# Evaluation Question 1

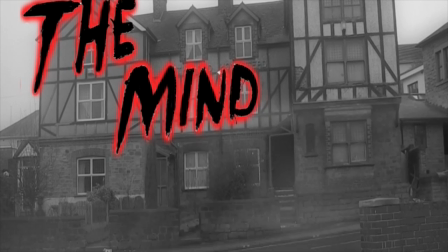[0:00]
Question 1. In what ways does your media product use, develop or challenge forms and conventions of real media products?
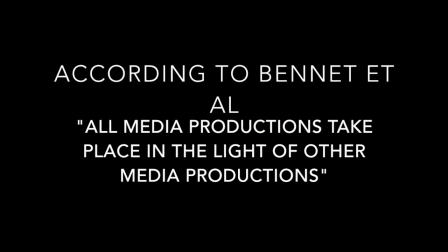[0:08]
According to Bennett et al., all media productions take place in the light of other media productions.
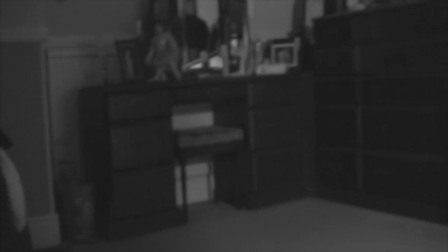[0:13]
This quote relates to my short film,
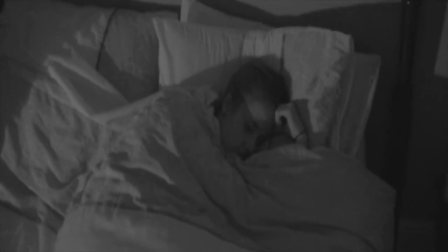[0:15]
as I have predominantly conformed towards stereotypical codes and conventions in order to create a successful psychological thriller film.
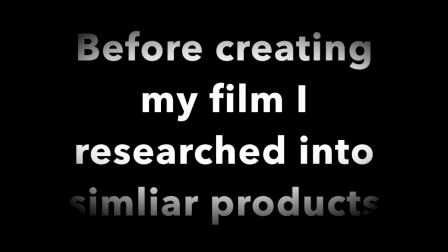[0:23]
Before starting to create my film, I researched into other psychological thrillers in order to see how they were constructed.
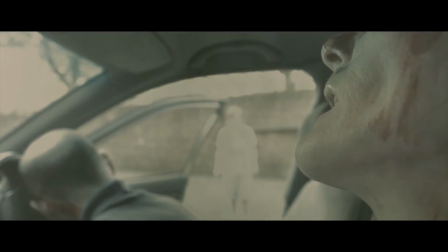[0:30]
I specifically looked at 3 different films and analysed their codes and conventions.
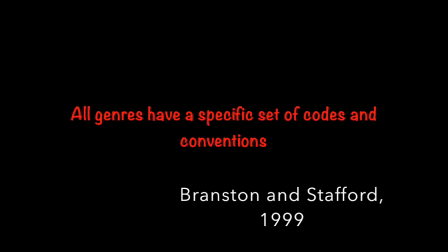[0:35]
Branston and Stafford, 1999, argue that all genres have a specific set of codes and conventions.
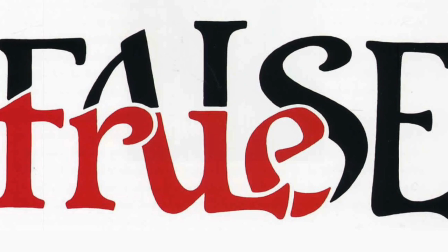[0:42]
This was true of my research into the thriller genre.
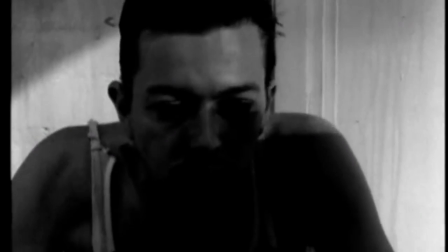[0:46]
The first film I looked at was Christopher Nolan's first short film Doodlebug, created in 1997.
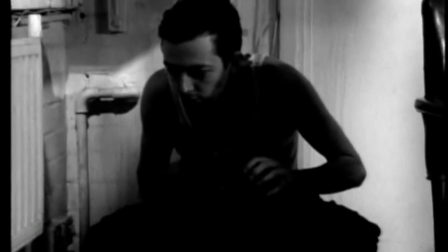[0:53]
This film was the same genre that I was looking to create, so many conventions I used were pastiche from this film.
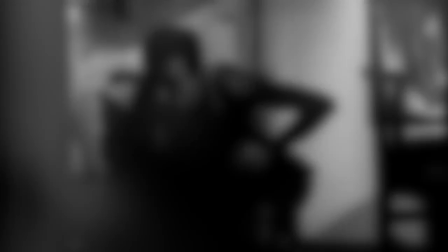[1:00]
In the psychological thriller film, there were a lot of close-up shots of the protagonist character.
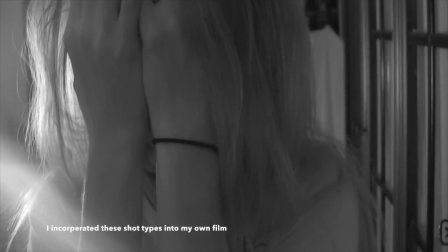[1:05]
I incorporated many of these shot types into my own film, as it helped convey the emotion of the protagonist,
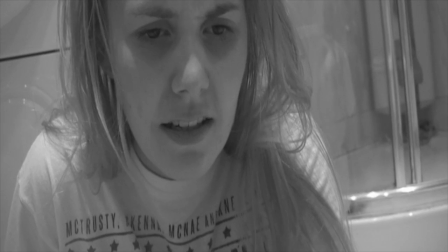[1:11]
as stereotypically, within a psychological thriller, the protagonist's characteristics consist of being on edge frequently. Therefore, the use of close-up shots would help the audience associate well with the character. Also, when I created the film, I wanted it to be in black and white.
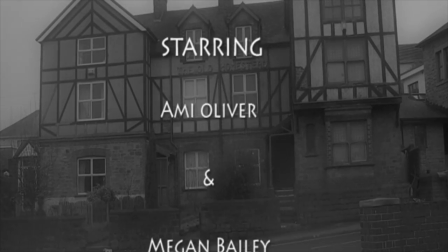[1:26]
In my research, I noticed this was a stereotypical convention of a thriller horror film.
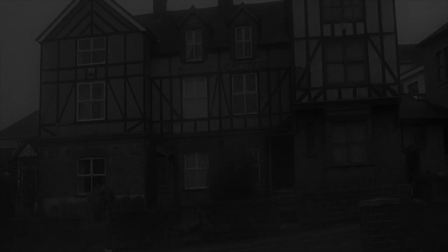[1:32]
I noticed again that in one of the films I analysed, Doodlebug, they used this convention in the film,
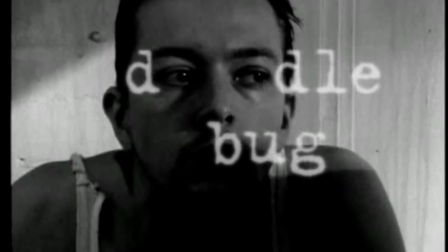[1:38]
and I believe it worked well as it helped create the eerie atmosphere that the audience experiences.
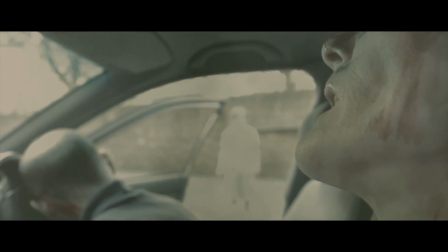[1:44]
Another short film I analysed before creating my product was Paranormal, a short film which was distributed on YouTube by Lucas Disparo.
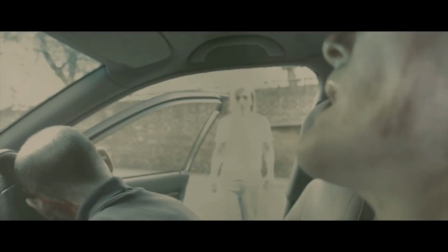[1:52]
Within the opening of the film, it begins with a flashback in a dream. In my film, I also incorporated this convention.
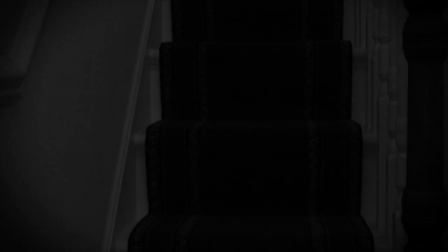[2:00]
The flashback I used within my film, I believed helped create the background for my protagonist,
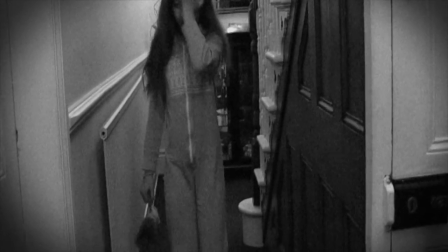[2:05]
so my chosen target audience would empathise with her throughout the duration. Within my film, I had eerie music playing throughout the duration.
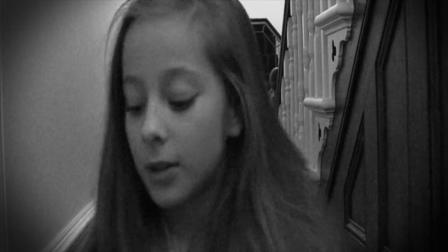[2:13]
With all the films I watched, this convention was used.
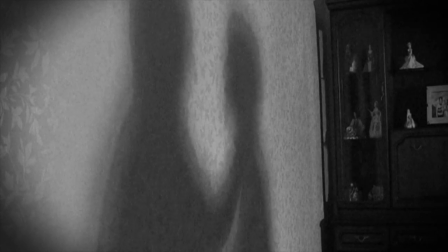[2:16]
The eerie music helped to build suspense throughout my film, creating an enigmatic ending with the music building up towards the end.
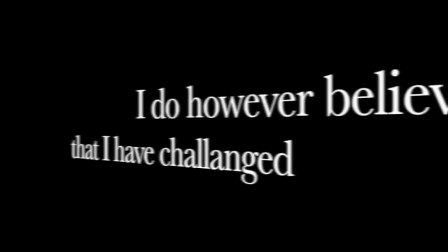[2:23]
I do, however, believe that in my film I have challenged the stereotypical conventions of dialogue and sound effects.
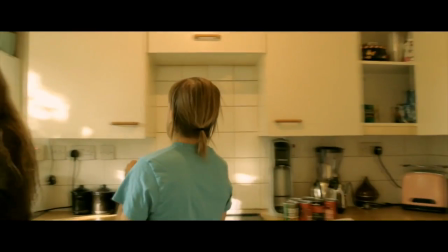[2:31]
Dialogue is often used in all genres of films and helps the audience to understand the narrative.
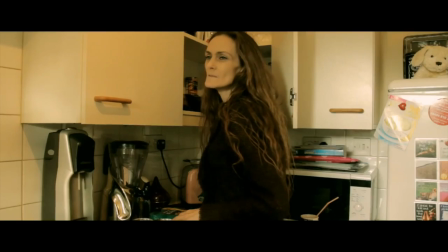[2:36]
For the storyline I was going for, I didn't believe dialogue was necessary,
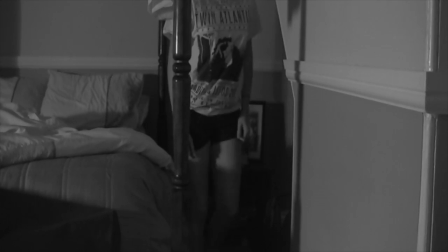[2:41]
one of the reasons being that there was only one character seen throughout the film, so she doesn't actually interact with anyone.
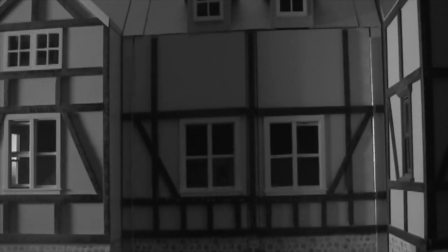[2:47]
I also believe that due to me subverting this convention, it helped my film as it doesn't limit my target audience.
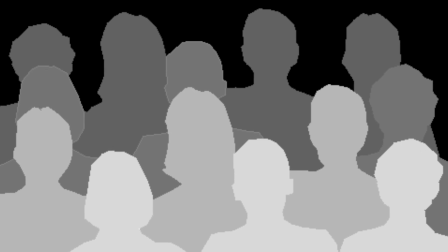[2:54]
The use of no present dialogue means that it can be understood by anyone in any language.
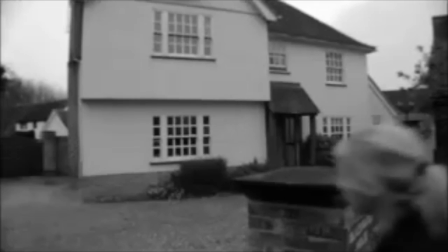[2:59]
In the film The Open Door, there was a female protagonist present. This is a stereotypical convention in a thriller,
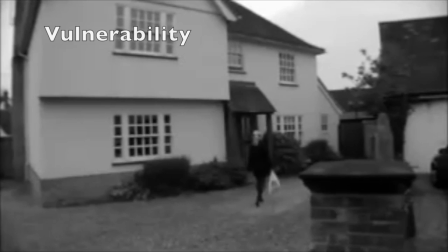[3:06]
as the connotations of a female are vulnerability, and she is also seen as a damsel in distress.
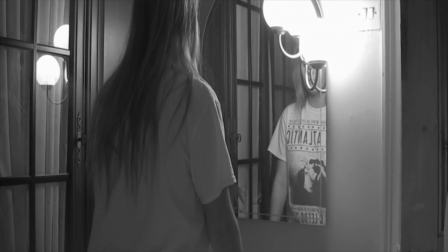[3:12]
I did use a female protagonist to create a sense of vulnerability. However, I also subverted the stereotype of the antagonist.
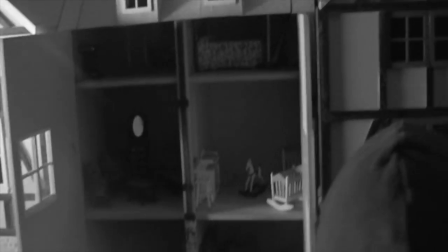[3:21]
As my protagonist is also my antagonist, it creates characteristics of her being in control and powerful for a female.
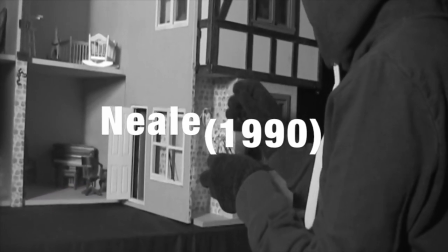[3:30]
This conforms towards what Neil, 1990, argued. He argued that genre must have dynamic qualities to keep audiences interested.
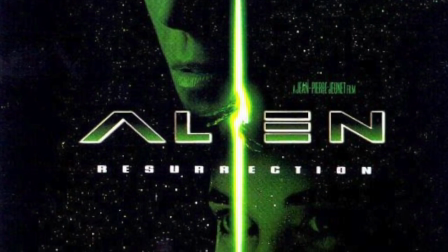[3:39]
For example, the film Alien has a female action hero instead of a stereotypical male.
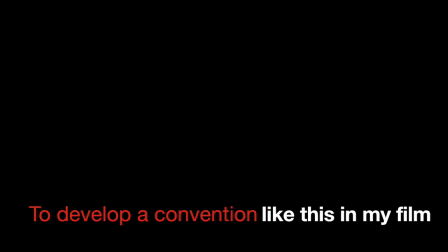[3:44]
To develop a convention like this in my film, my female is both a protagonist and antagonist character.
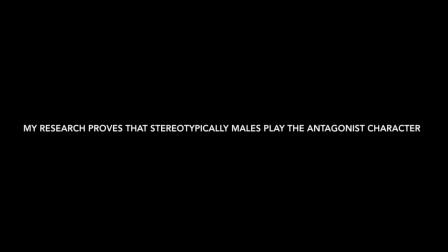[3:51]
Within thriller films, my research proved that stereotypically males would play the antagonist role.
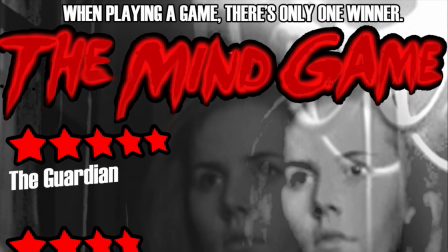[3:56]
When creating the name for my film, I came up with the mind game. Many psychological thrillers have titles that have negative connotations, one example being The Black Swan.